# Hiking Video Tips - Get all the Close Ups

I've said it before and I'll say it again, you can never get enough close-ups. You can even make a cool video with one walking shot and like six close-ups. Because that close-up makes the viewer be able to imagine what you're experiencing and that's after all the important part.
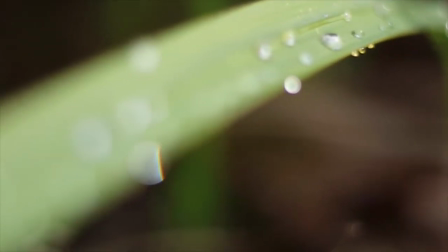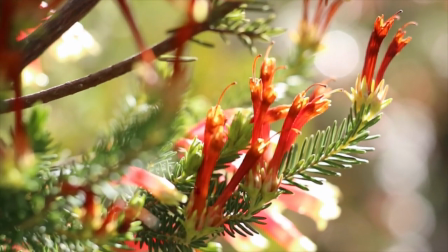Extreme close-ups. It's very nice if you have the opportunity to use the 50mm lens, which is what we've got on here. it just gives it an incredibly good depth of field. If you don't have one of these and you've got a phone then just get really really really close.
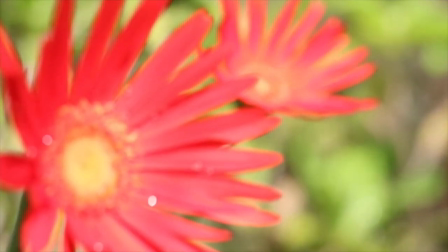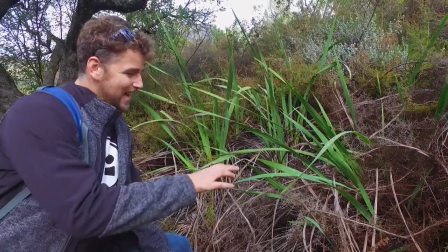52s
The Sun just disappeared so the lights not glistening in the water droplets anymore.
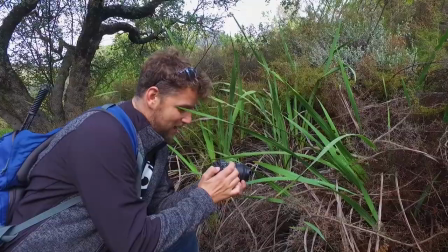58s
We'll be back in a second. Sometimes even though you've got a shot list the opportunity to get a you know one of those impact shots does appear from time to time.
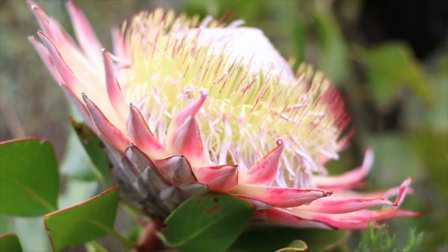68s
See Dean up there he's seen an opportunity because the light shining through the flowers which will look pretty cool over something like me talking which can be really boring.
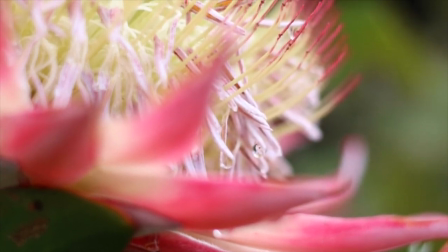77s
So to add a bit of impact to the conversation and understand where we are you can overlay a shot of some really cool flowers whilst listening to me trying to explain where we are even though I know nothing about flowers.